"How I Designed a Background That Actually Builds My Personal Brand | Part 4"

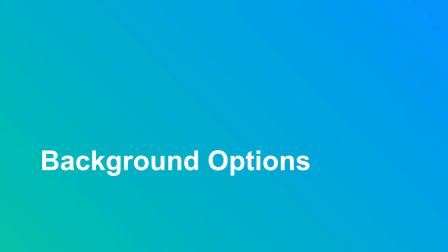(0:00)
Now let's talk about my background. The background of your videos is one of the most important aspects, and it's a chance for you to show off your personal brand and for you to give the viewers something that feels consistent when they come back to you. And when they see that space, your space, they have that connection with you. So I spent a lot of time thinking about what I was going to do with my background. And I ultimately decided, as I talked about earlier in the course, that I wanted to move back away from sort of the clean aesthetic
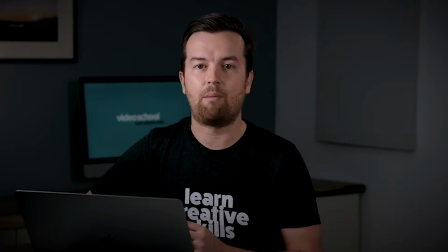(0:33)
with no sort of personality to something that had a bit more personality. So I'm gonna show some videos in this lesson with a variety of different angles that I've used in the past. Right now I'm filming at a setup where I would be using a tripod that's sort of off to the side of my desk.
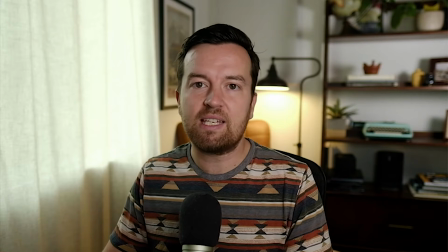(0:53)
This is not the view you see from my desk, which you'll see now, which is a really nice setup,
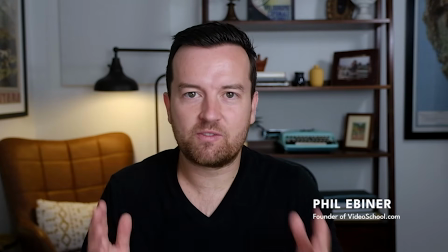(0:59)
and I can do it squared off to the wall behind me, or what I'll often do is have it be a little bit angled.
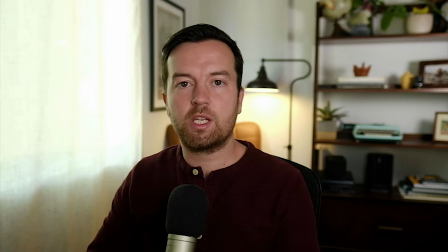(1:05)
I kind of like having that window in the background as just another sort of element back there that brings in some light.
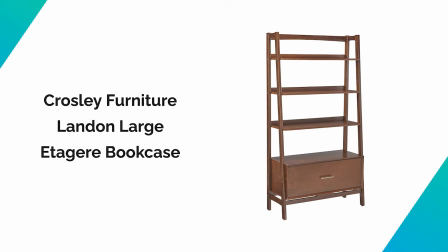(1:12)
The one thing I don't like about this cool shelf that I bought is that it has these angled
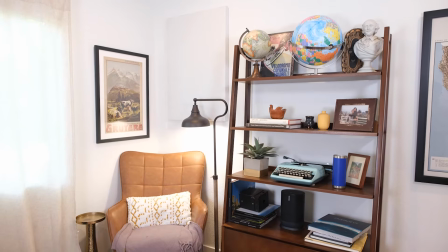(1:18)
posts on the side that make it feel like the shot might be a little bit tilted.
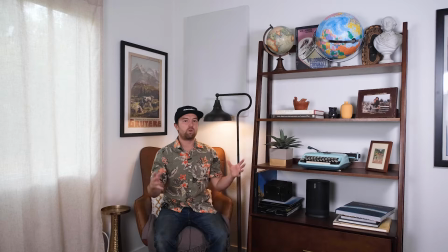(1:23)
So squaring it off is nice in that way. So a couple things that I also wanted to talk about was this light stand here.
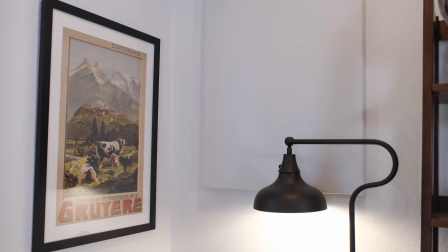(1:31)
I like having the light stand that's an actual light being part of the set,
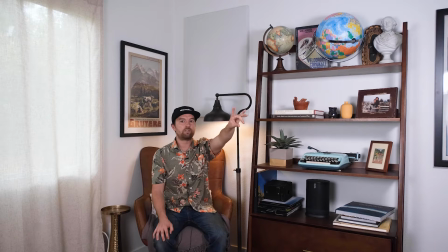(1:38)
and also something that adds a bit of color and light to the background. You don't see it, but I actually have a light shining on this right here.
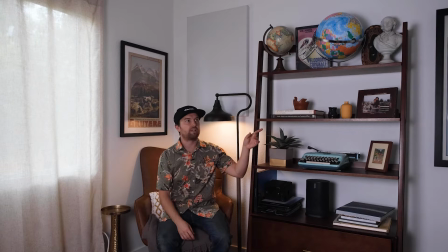(1:47)
If I turn it off, it's going to look a lot different. So turning that light off, it really makes that background not pop as much. So I just have one of my older LED panels. It's a 500 watt Dracast light with a little bit of a softbox on it that is diffusing the light, so it's not so harsh.
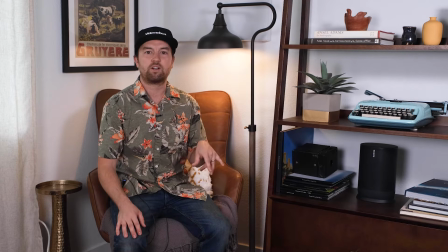(2:07)
I'm trying not to get shadows here. Other things I was considering and trying to do with this background was find a color palette, and you'll see that across the entire room that I'm using warm colors, a lot of browns, beiges, and not neon, super saturated colors back here.
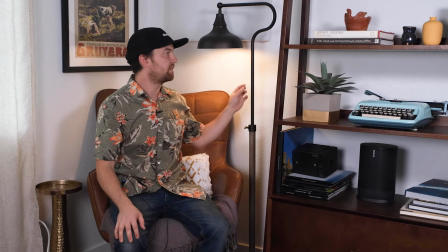(2:25)
So you'll see that in the chair choice, in this lamp choice, in the shelf,
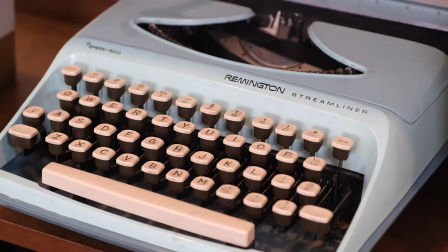(2:30)
and then I have a few pops of colors from different things like this typewriter that was one of my favorite gifts that I got from my wife,
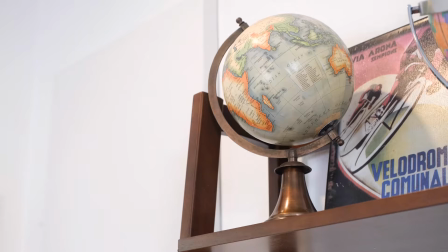(2:38)
to a couple little pottery things that we've made or purchased. I have a globe up there that you can see in a wider view as well.
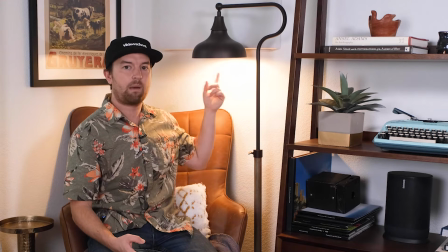(2:46)
Now, a cool thing is with this lamp, I put in a smart LED bulb.
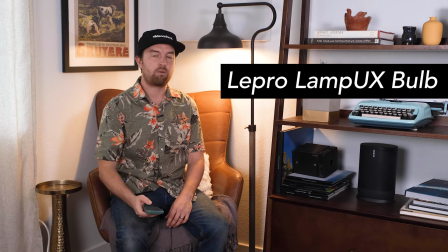(2:51)
It's from LePro Lamp UX, and it's the smart bulb. And I can change the color temperature of this bulb.
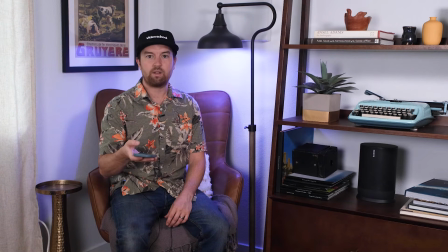(2:58)
I can even change the color, which is pretty cool. So I've played around when I'm doing different tutorials.
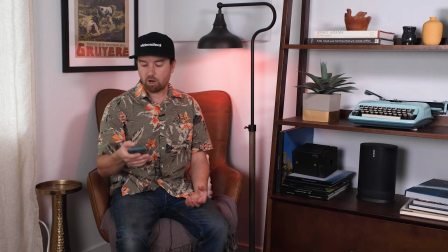(3:04)
If I'm doing something like a Premiere Pro tutorial, the colors of Premiere Pro are purple. If I'm doing something that's more video school online related, I do my sort of teal.
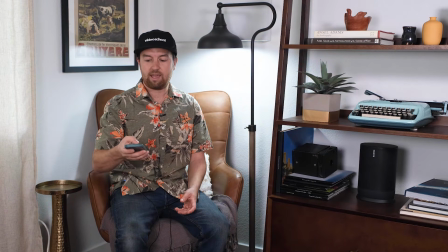(3:16)
And you can actually preset color choices in here, and oftentimes it's just on this warm white color, which I think looks good,
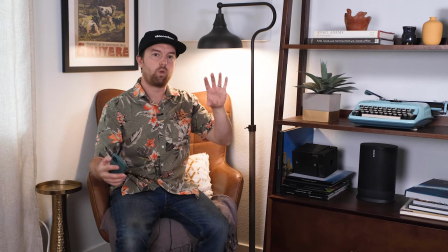(3:24)
and it adds a little bit of differentiation to the cool lights that I'm using to light myself,
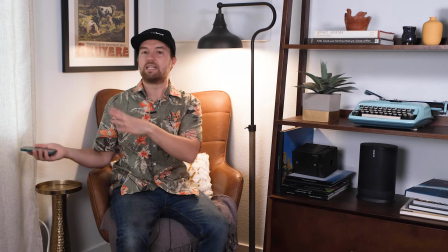(3:31)
and also that matches the daylight coming in from the window.
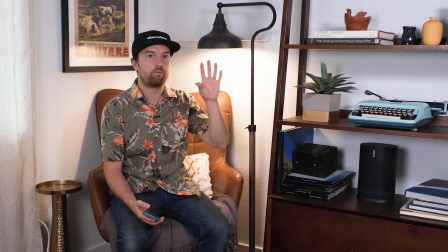(3:35)
And that's something to be considerate of when you are choosing lights for your home office. You typically want to make sure that you're using daylight bulbs or LED panels if you have light coming in from outside.
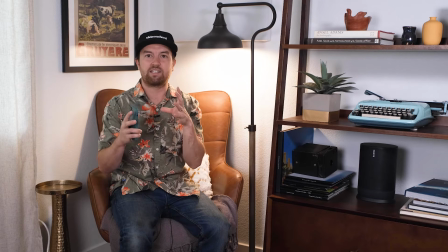(3:48)
Otherwise, those multiple colors are going to kind of contrast each other, and you're going to get sort of a weird white balance going on when you're filming.
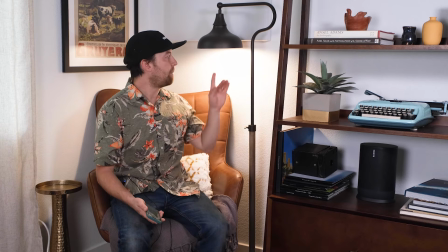(3:56)
That being said, adding some warmer lights or other colored lights in the background to highlight either a specific part of your background or just to have in the background,
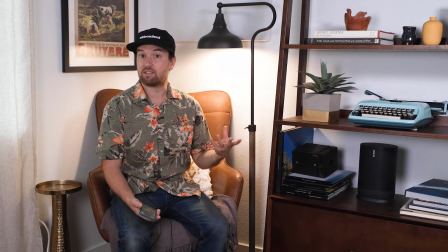(4:05)
I think is totally fine.